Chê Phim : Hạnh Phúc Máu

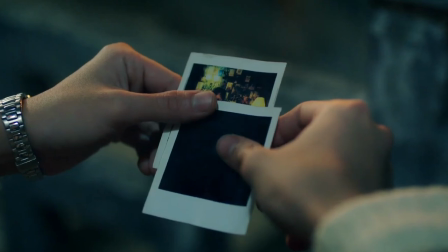Hay cả những yếu tố cấu thành đến sự thành công của một câu chuyện trinh thám là bức tranh toàn cảnh Về hiện trường vụ án,
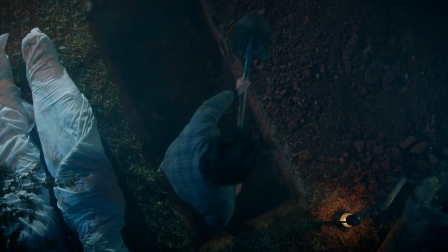thi thể nạn nhân Cũng được thể hiện vô cùng hời hợt Không biết có phải vì né kiểm dưới đây không Nhưng đã rán mắc 18 cộng
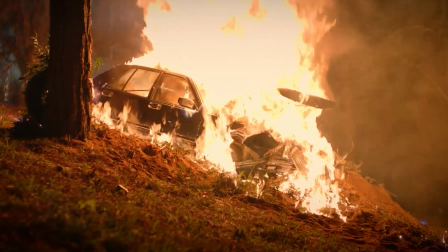để phải truyền tải cho chót Chứ cứ nửa nạc nửa mỡ như thế này Mất luôn cái hồn của cả bộ phim Có một điều duy
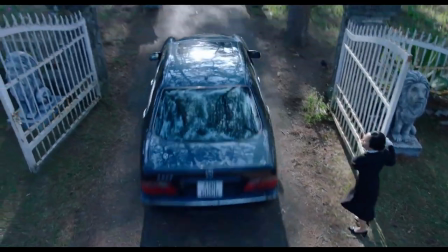nhất mà tôi cảm nhận được bộ phim này làm tốt Đó là những cảnh quay Màu sắc góc quay khá đẹp và hợp lý Những cảnh cận
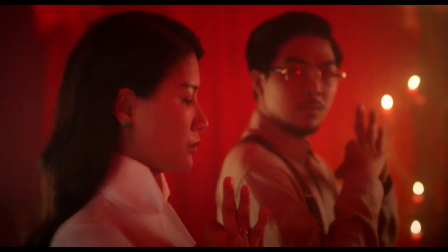thể hiện rõ cảm xúc Mà dù diễn viên bị diễn hơi sân khấu Nhưng Âu cũng là điều khó tránh Tớ không ít lần cười
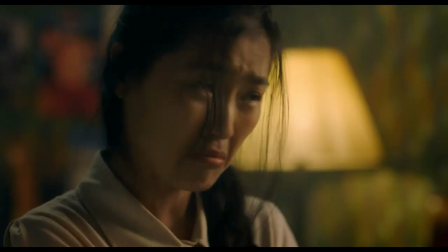tỉnh cả ngủ Sao những cố cãi nhau rất là cải lương của các diễn viên Phải nói là những cảnh này cứ như được quay ở thế giới
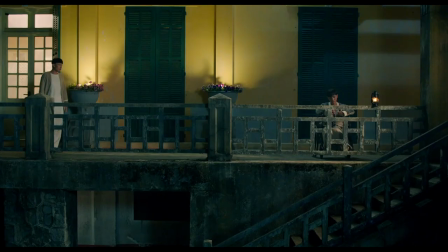song song Vì chả có phụ huynh nào được lôi vào khi chửi nhau cả Lời thoại trong phim cũng vì thế mà khá giả chân Người trong một gia đình
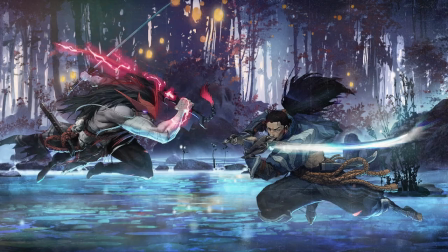gì mà hơi tí là sò xiên nhau Xin lỗi chứ Người trong nhà là phải đột thẳng vào mặt nhau chứ Nói ẩn
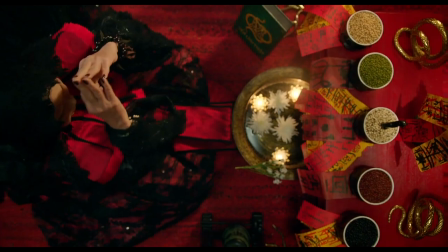với trả ý Mà không phải đột một lần Mà là nhai đi nhai lại 8 vạn 6 nghìn lần Cho đó ám ảnh
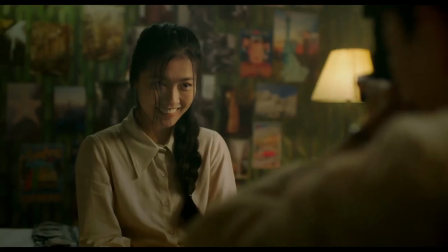thần kinh tọa Dối loạn thần kinh trung ngương mới thôi chứ Âm nhạc của phim này tôi khoan bàn về hay hay dở Nhưng mà nó bị thiếu hợp lý
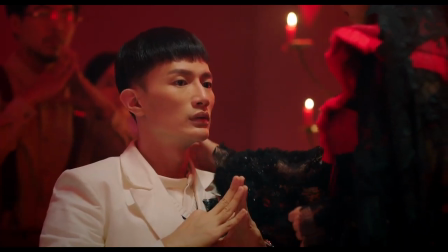Có những khúc tâm lý đang hồi hộp Đạo diễn lại không sử dụng âm thanh để khơi gợi cảm xúc Toàn thoại là thoại Trong khi đó
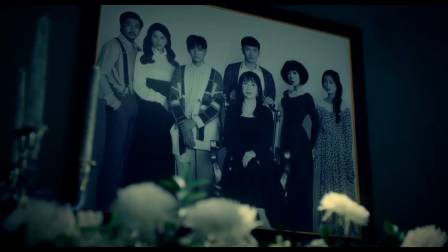những đoạn cần nghe rõ thoại nhân vật Thì nhạc nền lại rõ là to hơi át Có một khu vực để lại ấn tượng cho tôi
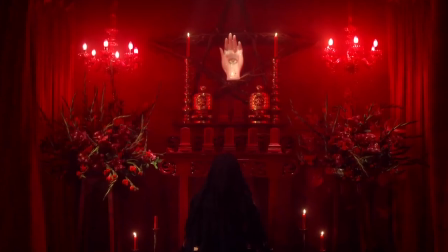Đó là khu vực cúng bái của cô Xuân Nó ma mị và chàn ngập màu đỏ Anh em nào hay vượt đèn đỏ thì cũng hiểu Màu sắc này đại diện cho điều gì?
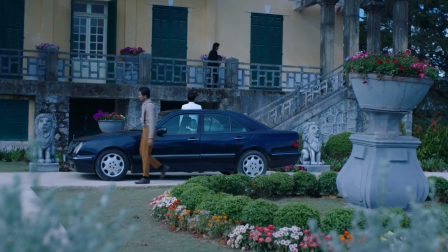Hay những khu vực khác của căn biệt thự cổ Chủ yếu là màu lạnh, khơi gợi cảm giác của nhà sơ tác Winter is coming Nói tóm lại,
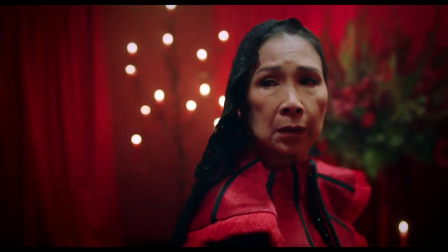bộ phim Hạnh Phúc Máu chỉ dừng lại ở một bộ phim bình thường Nhiều ý kiến cho rằng Vì đây là tác phẩm đầu tay
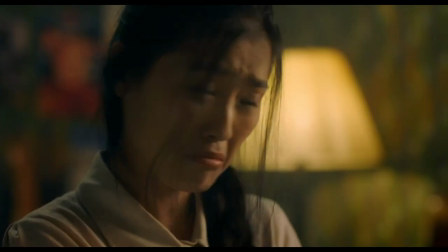nên phải A, B, C, X, Y, Z Điều đó là không nên Vì càng là tác phẩm đầu tay Sự tâm huyết càng lớn trách nhiệm với sản phẩm càng
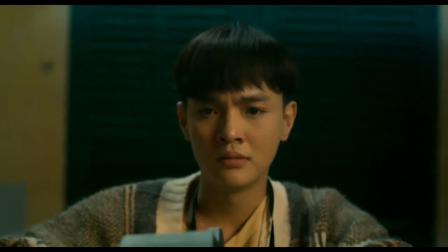cao Do đó sự khắc nghiệt với bản thân phải ở level cao nhất Nội dung phim dễ đoán và thiếu đi cảm giác
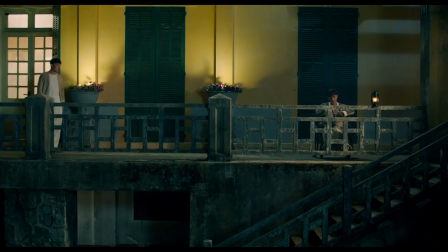đáng tin cậy Nhân vật mờ nhạt không thể hiện được những gì mà background của họ đem lại À mà nói đến đây lại nhớ đến nhân
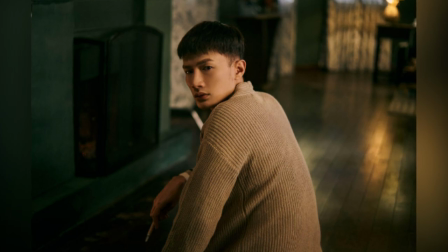vật nam chính aka đạo diễn aka con trai cả cô Xuân Ông này được giới thiệu là du học sinh Mỹ Xong tự nhiên có phân
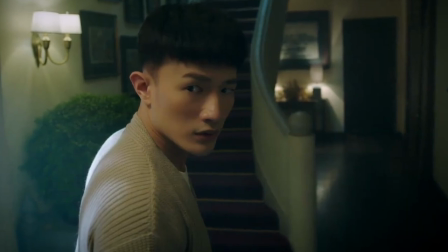đoạn biết rõ tên các loại thuốc Tác dụng phụ của nó bla bla Thế thì giới thiệu là dược sĩ Mỹ đi Hay phải có tình
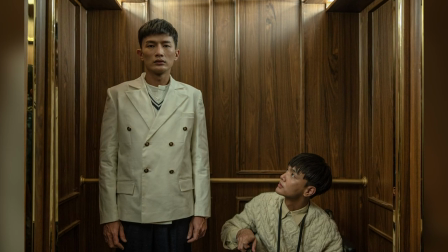tiết nào đó mà ông này có cơ hội chữa trị cho người khác Thì những tình tiết xong mới đáng tin chở Âm thanh màu sắc của
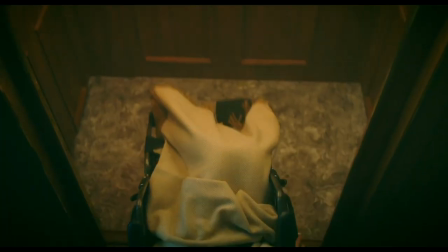phim tạm ổ Diễn xuất lời thoại hơi sượng thi thoảng đơ như tượng Chấm điểm tâm linh trên phá án À mà phim
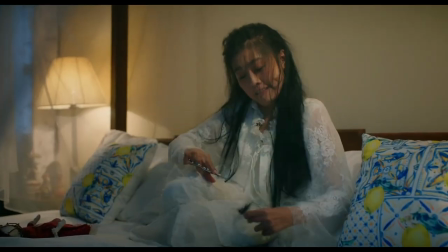hét nhiều vờ lờ Không biết là phục vụ khán tính giả hay là làm giảm tính lực vậy Mà tính lực giảm thì thị lực tăng Và những người tinh
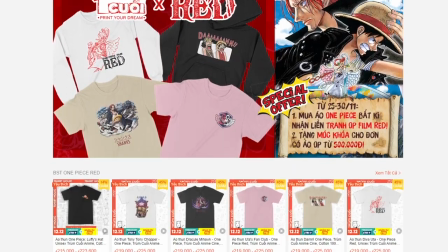mắt sẽ chọn mua áo của chúng cuối Vì đó đẹp Tôi còn quại Xin chào và hẹn gặp lại